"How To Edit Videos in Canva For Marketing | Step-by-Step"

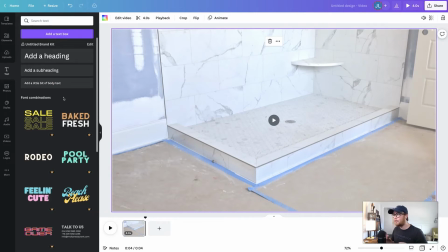(4:03)
And Canva does a really good job of giving you some preset fonts, so they're more fun and not as standard as just Helvetica or some boring fonts. So if you don't know much about fonts, you can go through these font combinations and kind of see some pre-made ones.
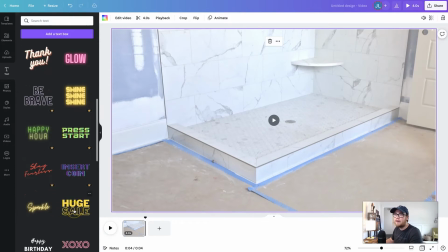(4:15)
So I like this huge sail one right here. It's kind of attention grabbing and it's good for the first slide. So I'm just going to click on this and it'll populate in the page. Now, if you notice, the yellow is kind of hard to see against the white background. So I can either change the background to darker,
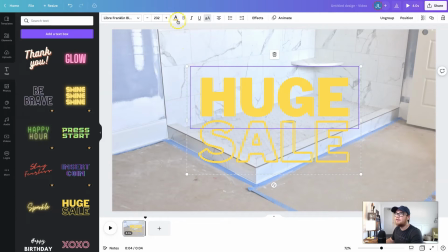(4:30)
or I can change the font color by clicking on it and going up here to this and changing it to like black.
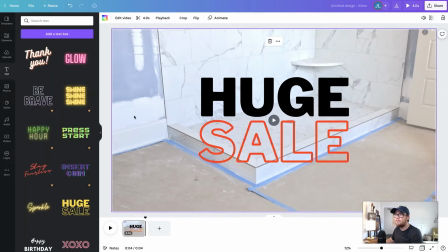(4:36)
And then I'm gonna change this to maybe red. Yeah, that's some good contrast, good legibility. Now if we go here to this little scrubber and go to the beginning and hit this arrow play button, we can see kind of a preview of it.
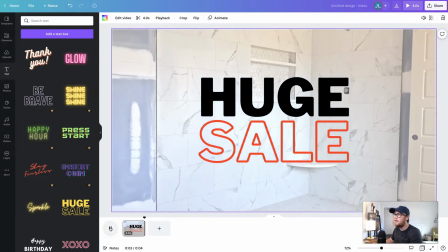(4:48)
Pretty good, some background video, the text just stagnant. But we want the text to move.
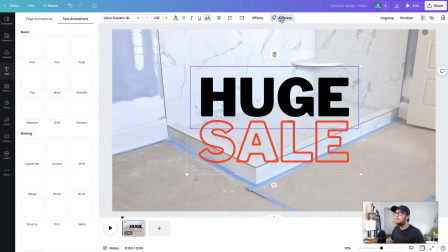(4:52)
So click on the text and go up here to animate. And animate has some preset animations that you can apply to the video.
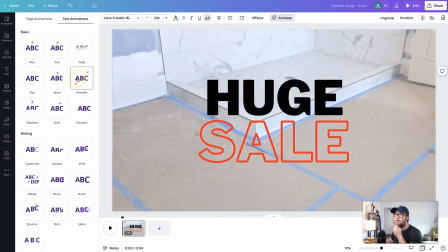(5:00)
I want, let's see, this breathe one is good because it's like huge, it's getting bigger.
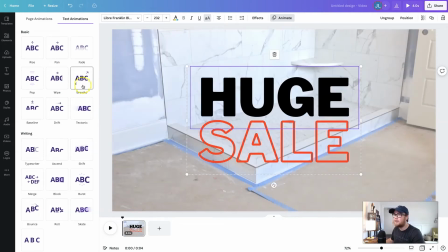(5:05)
You can really give some personality to your text. So I'm going to do this breathe one right here. I'm going to do the same thing for the other text. Breathe it. Actually, I don't like that. Let me take a second to find one that I really like.
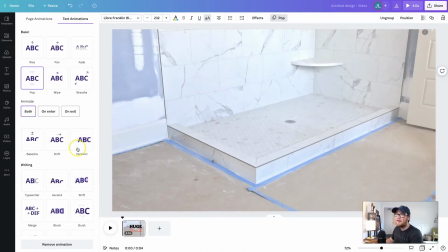(5:16)
Okay, so I found one I think it works better. It's a pop, and it has the option for animate on both in and exit. So I have it popping coming in and popping going out. So let me play to show you what it looks like.
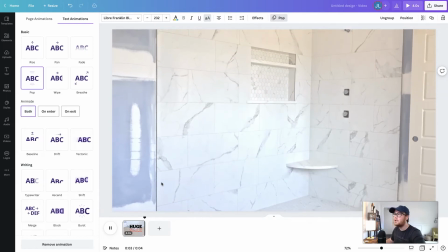(5:28)
I think that's more attention grabbing than the breathe animation. And then as you can see, it kind of fades out, pops out.
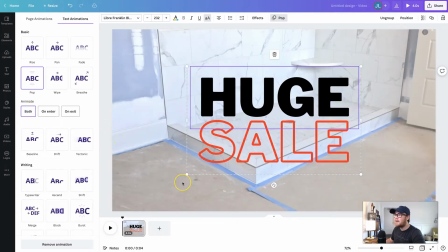(5:35)
So it's animated on both. Now we've got our intro slide done. Let's create a second. So right next to the one we've been working on, we can see a little gray box with an arrow.
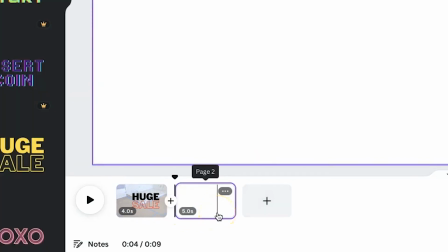(5:43)
This will add a page and give you room for creating a second slide or a second part of the video.
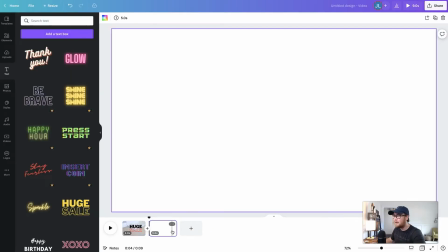(5:48)
So this is going to be the meat and potatoes of the video. It's going to be what the huge sale is. So let me do what I did in the first slide and find another B-roll that I can have in the background.
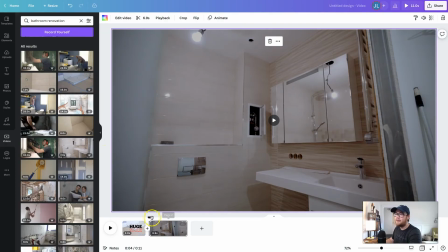(5:58)
Okay, so I found this one. It's another bathroom one.
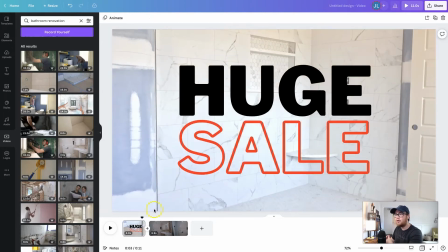(6:01)
It kind of matches the first one, but where I have the saturation being lighter on the first one, I have it being darker on the second one, so I can add some white text on top.
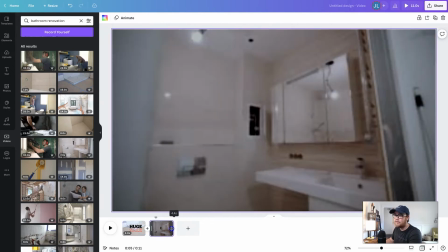(6:09)
And let me just resize it so it's 4 seconds and matches the first slide.
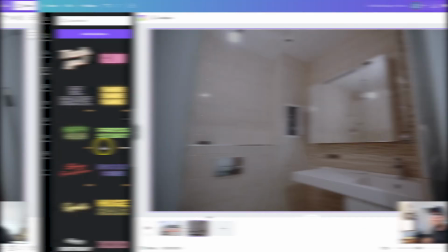(6:14)
And then again, let me do the same thing with the text. Okay, so not perfect, but you get the idea.
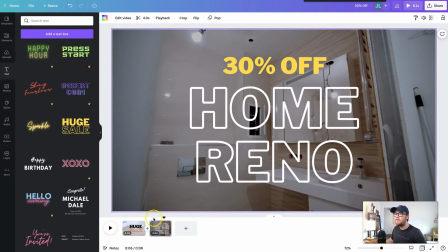(6:19)
I just have a 30% off home renovation. So as you can see, I've animated the same way on the first slide as I do the second one.
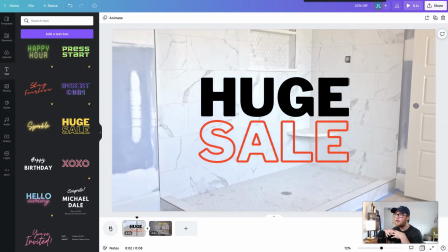(6:28)
So let me just play this real quick so you can see it. So I've got the huge sale coming in with the background video, and then I've got the 30% off home reno.
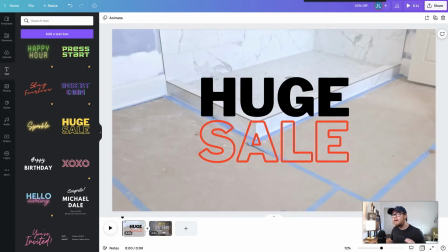(6:36)
So you can kind of see how that flows together. Now let me create the ending slide, and then I'll show you how to make transitions and adding the music.
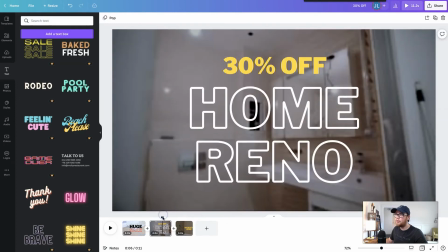(6:43)
Okay, so again, not perfect, but you get the idea. So we'll go from the second slide, which is the value proposition, the 30% off.
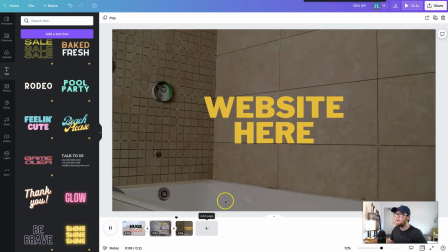(6:51)
And if we play it, we can see it goes to the last slide, which is the call to action, the website.
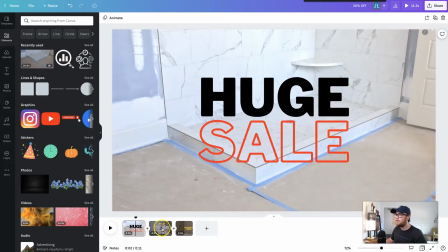(6:56)
But once you get all the base work done with the slides, we can go in here and create transitions.
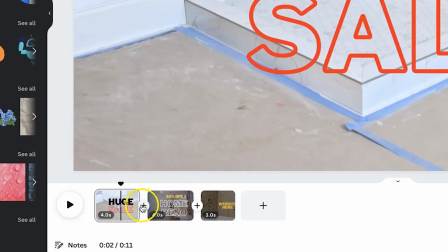(7:01)
So if you'll notice between the two slides, there's a little plus icon. And if you click on that, you have the option to add a page between or add a transition.
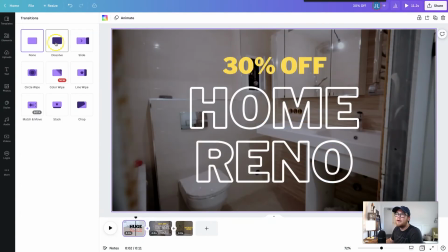(7:09)
So we're going to add a transition. And we just want, let's see, slide, circle wrap.
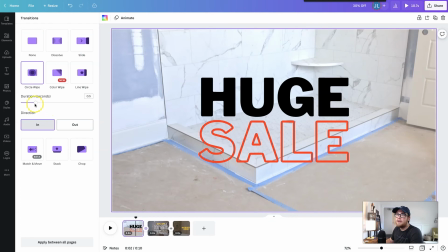(7:15)
That one's pretty cool. So we'll do that one and set the duration.
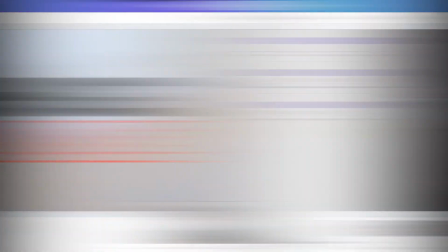(7:20)
Pretty good, I think. And then do the same thing with the second one. Now let's add the final piece, which is music, because it's nothing without music.
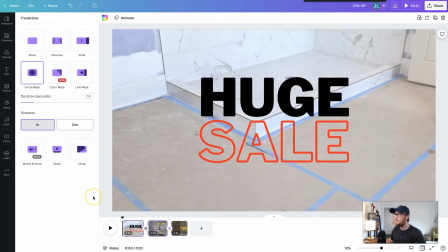(7:26)
It doesn't really grab people's attention without something catchy to get their ears working. So within Canva, just like videos and photos, they have stock audio you can use.
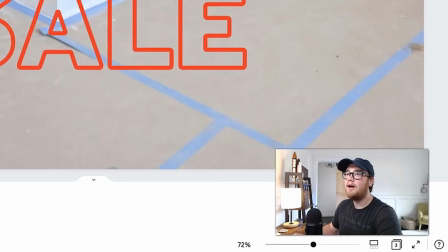(7:38)
And like I said before, you'll have more options with the premium, and make sure you do your due diligence because if you post these on YouTube, sometimes YouTube's can get a little iffy with audio.
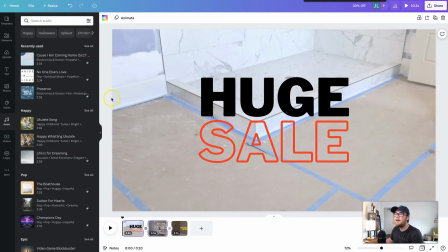(7:48)
But yeah, just do your due diligence and make sure you don't break any rules with that. So let me just find one real quick. Okay, that was pretty quick. I found one right here.
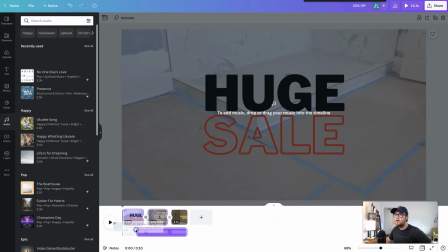(7:57)
And so all you need to do is click and drag it, and you can drag it below your video within the timeline right here.
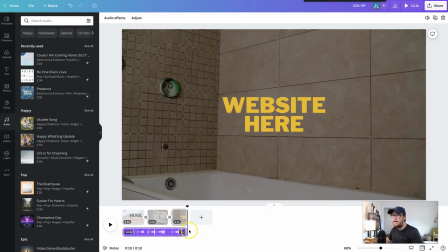(8:05)
And once you do that, you can see it's down here.